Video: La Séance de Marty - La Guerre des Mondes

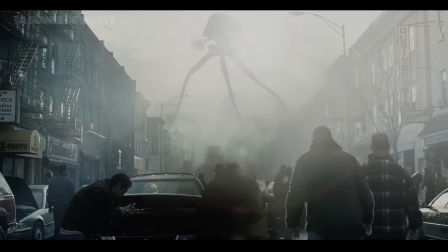1511s
Personnellement, moi dans ce plan, je ressens tout. La peur, la fascination, le vertige.
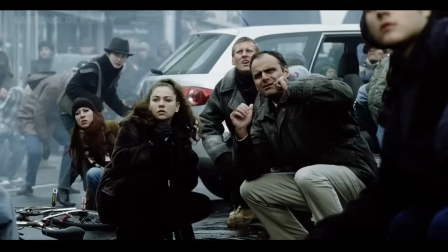1515s
On comprend même pourquoi certains se mettent à courir et d'autres restent sans bouger à le regarder. D'où le génie de Spielberg.
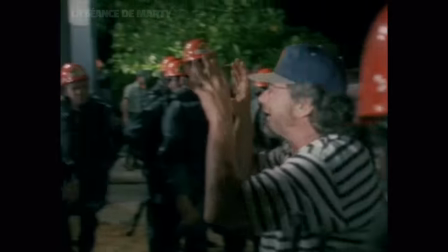1521s
Quelle que soit l'étendue de ses moyens, il nous donne toujours à voir des images qui parlent, plus que des images submergées d'effets techniques qui cherchent à nous en mettre plein la vue.
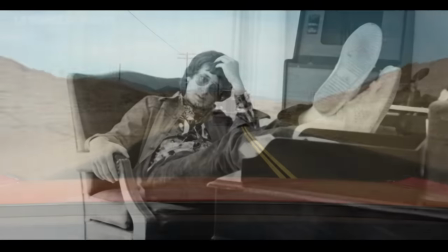1528s
Et ce, depuis son tout premier film. Spielberg avouera lui-même en interview qu'il a choisi ce camion car sa calandre et ses phares ressemblaient à la gueule d'un monstre.
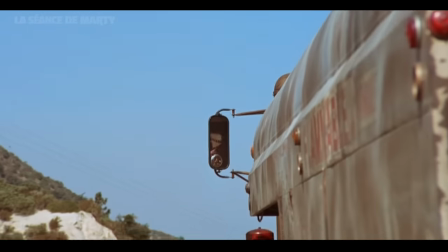1536s
Y'a qu'à voir l'affiche du film de toute façon. Certains pensent que si l'on ne voit jamais le conducteur, c'est pour mieux préserver le suspense à la manière d'un thriller hitchcockien.
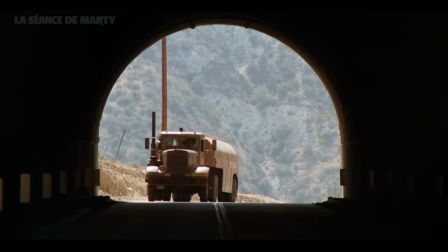1544s
Mais non, pour Spielberg, le camion est un monstre. Point barre. Regardez ce plan où il avance tel un prédateur et s'arrête avant de bondir sur sa proie.
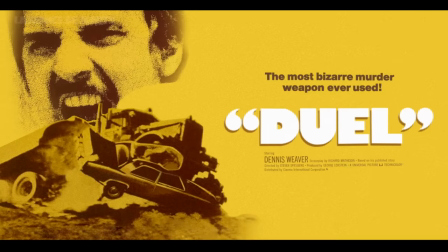1552s
Lorsque les phares s'allument, c'est bien le regard de la créature qu'il veut nous montrer.
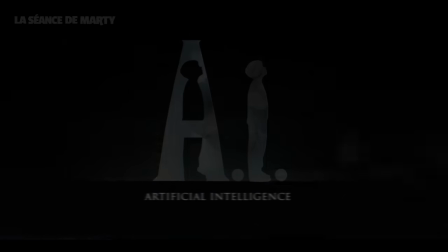1556s
Observé dans AI Intelligence Artificielle, comme il joue avec les reflets de l'enfant robot pour symboliser le fait qu'il n'est pas d'origine humaine.
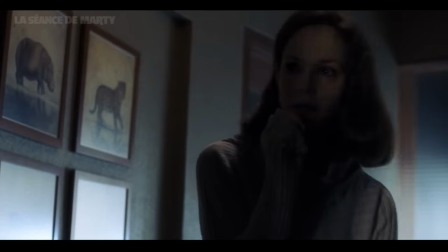1563s
Le filmer à travers une porte vitrée pour nous faire ressentir la peur de la mer, ou comme dans ce plan qui nous annonce déjà la fin du film,
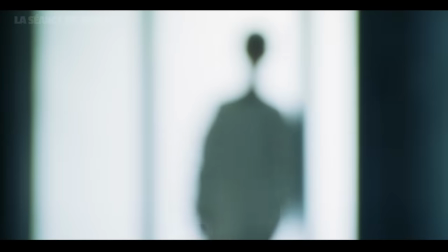1569s
et de la confusion qui règne entre notre technologie future et celle d'une intelligence extraterrestre.
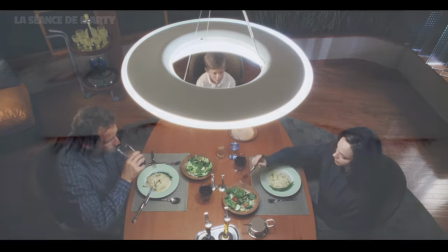1573s
Bam ! Un plan, une grille de lecture. Il n'a qu'à jouer avec les perspectives pour nous faire prendre conscience que cet enfant est un intrus dans cette maison et que sa place n'est pas ici.
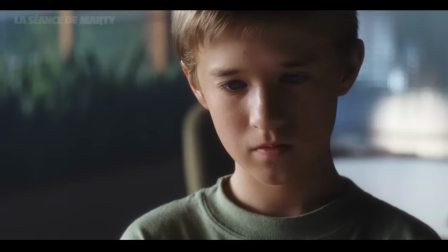1581s
Certainement pas en filmant ces circuits robotisés. Pour nous faire comprendre que ce n'est qu'un pantin, il n'a qu'à lui faire pencher légèrement la tête.
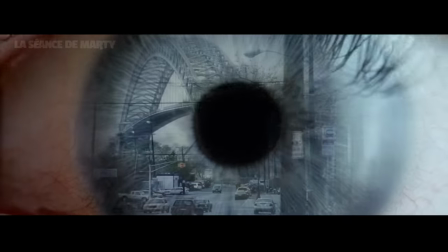1588s
Et cette scène respecte totalement cette formule. Car la démesure de ce qui se passe à l'écran n'est rien face au pouvoir évocateur des images.
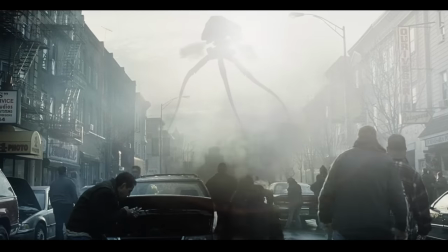1595s
Mais quel génie de le filmer en contre-jour, c'est littéralement la peur de l'inconnu que Spielberg nous montre dans cette séquence.
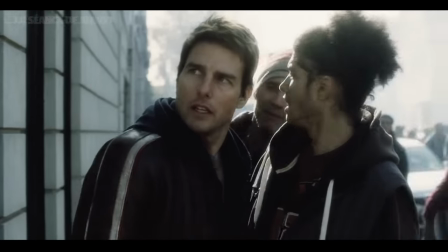1600s
Désolé, mais si vous aimez les monstres, la SF, les aliens, vous ne pouvez pas être insensible à cette scène, c'est impossible.
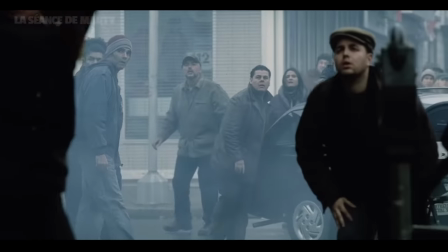1607s
Mais bien entendu, la plus grande trouvaille de ce passage, c'est bien sûr ce son.
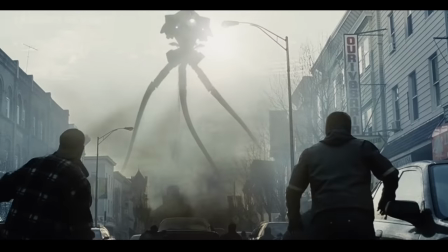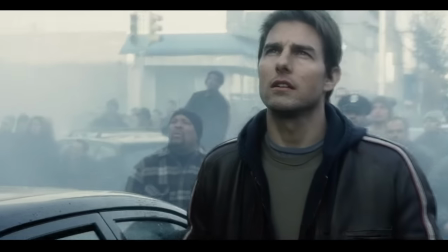1617s
Oh putain, mais comme c'est... Mais avant qu'on ait eu le temps de décrypter le message...
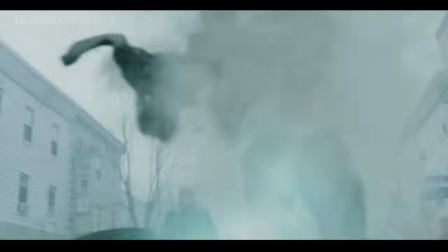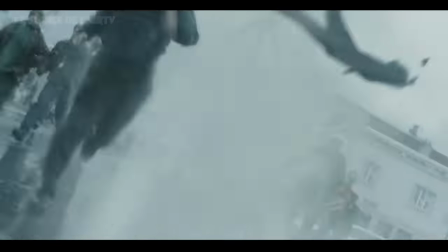1630s
Cette séquence est un cauchemar, purement et simplement. Vous pouvez ne pas y être sensible, mais je trouve qu'elle regorge d'inventivité.
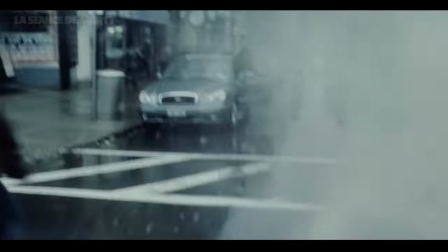1637s
Du moindre mouvement de caméra, au trucage qui consiste à faire s'envoler les vêtements par des effets pratiques,
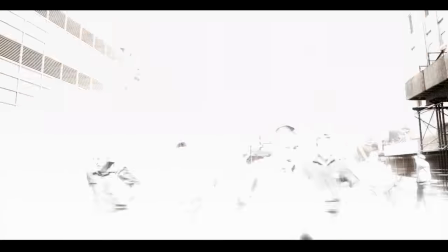1642s
illustrant alors un génocide d'une technologie infiniment plus avancée que la nôtre, tout en exploitant frontalement l'iconographie terrifiante des attentats du 11 septembre.
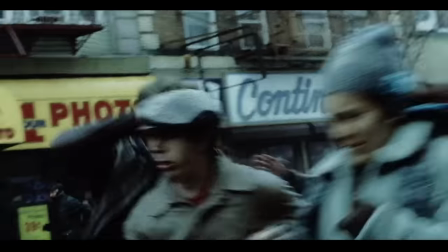1650s
Ray court dans une rue au milieu d'autres passants recouverts de cendres, au moins Spielberg n'y va pas par quatre chemins.
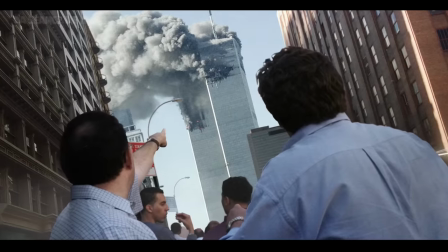1655s
Et bien sûr, ce n'est qu'un début. Le spectre de cet événement plane sur à peu près toute la première partie du film.
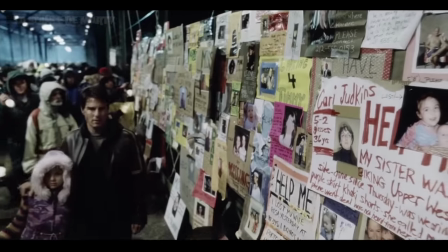1660s
Les panneaux affichant le visage des disparus et les avis de recherche, la maison de la mère éventrée par un avion de ligne,
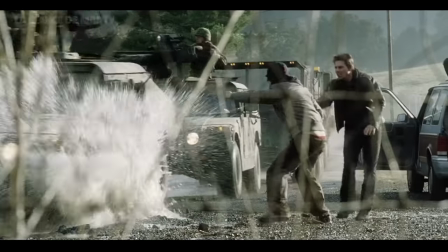1665s
les passants dans la rue qui filment l'horreur avec leur caméra, la révolte du personnage de Robbie qui veut prendre les armes au lendemain d'une catastrophe qui touche son pays,
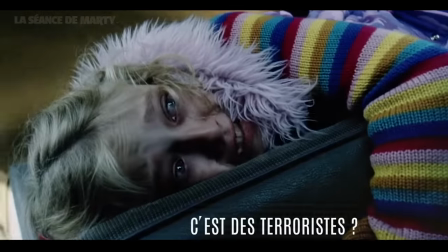1673s
et bien entendu la première réaction de Rachel. Dans cette réplique, pas de sarcasme, ni d'ironie.
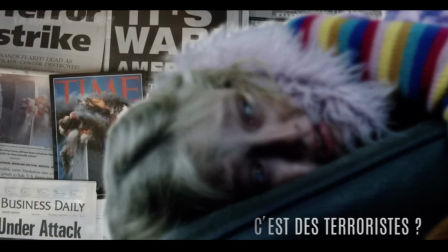1679s
Steven rompt le silence en faisant dire de manière explicite à un de ses personnages pourquoi il a choisi de faire ce film. Ce manque de distance que Spielberg peut avoir avec son sujet a poussé certains spectateurs à se moquer de cette réplique.
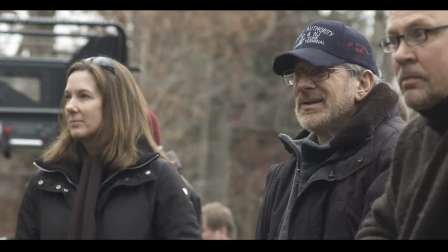1690s
Pour ma part, je me souviens que les gens dans la salle riaient autour de moi. Pourtant, il est important de replacer ce film dans son contexte.
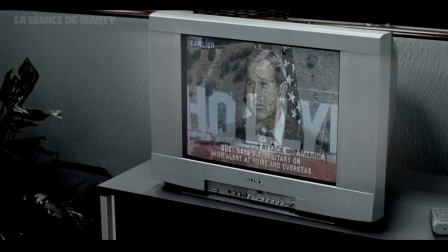1696s
À ce moment-là, l'Amérique est paralysée, et même Hollywood, empire du divertissement mondial, est soumis à la censure.
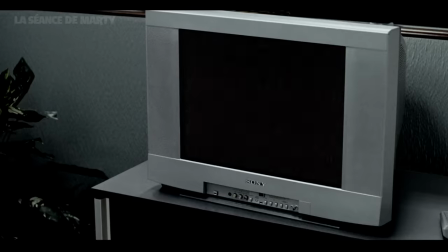1701s
Comme en témoigne l'annulation du trailer du premier Spider-Man de Sam Raimi, montrant un hélicoptère pris dans une toile tenu par les tours du World Trade Center.
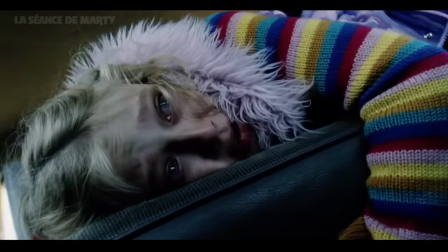1708s
Là, en termes de mauvais timing, c'est un cas d'école. Un peu comme s'il brisait le quatrième mur avec cette réplique, Spielberg sonde une Amérique démunie, en état d'alerte constant.
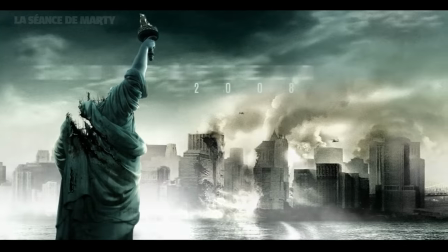1717s
D'ailleurs, en 2008, un autre film viendra lui emboîter le pas.
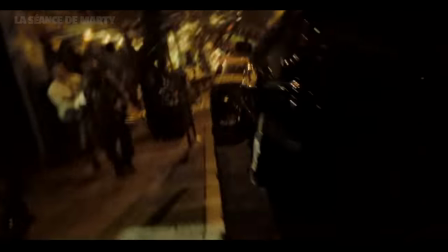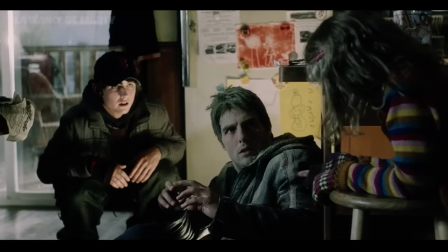1729s
Cela dit, je pense que La Guerre des Mondes reste encore à ce jour le film qui pousse au plus loin cette allégorie.
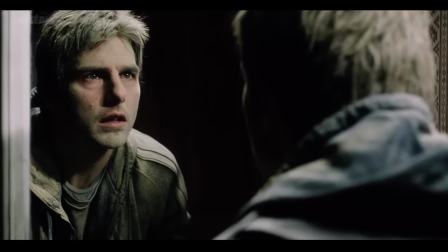1734s
Ce moment où Ray réalise qu'il n'est pas seulement recouvert de poussière, mais bien de cendres humaines, cette prise de conscience,
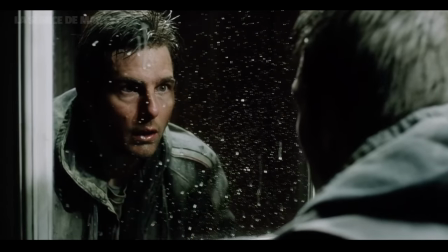1740s
admirablement bien retranscrite dans cette scène, n'est pas seulement celle du protagoniste, mais bien celle de son pays tout entier,
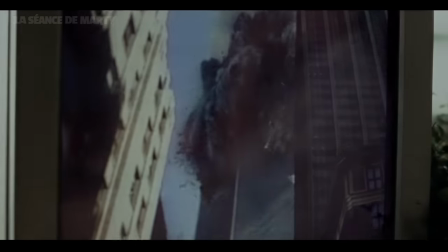1745s
qui en 2005 était encore très loin de se remettre du traumatisme du 11 septembre.
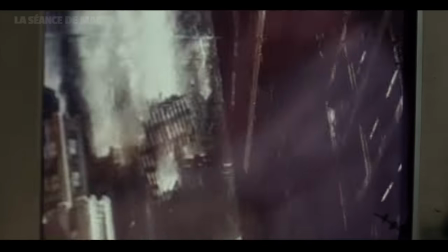1749s
Car c'est bien là une des plus dures lois de notre univers, il faut constamment apprendre à faire la guerre d'une nouvelle manière.
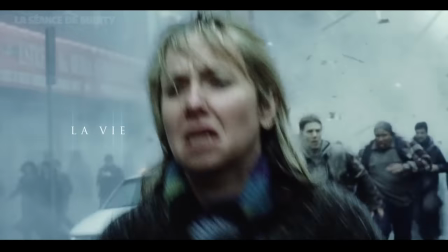1755s
Parce que la vie, c'est la mort de l'autre.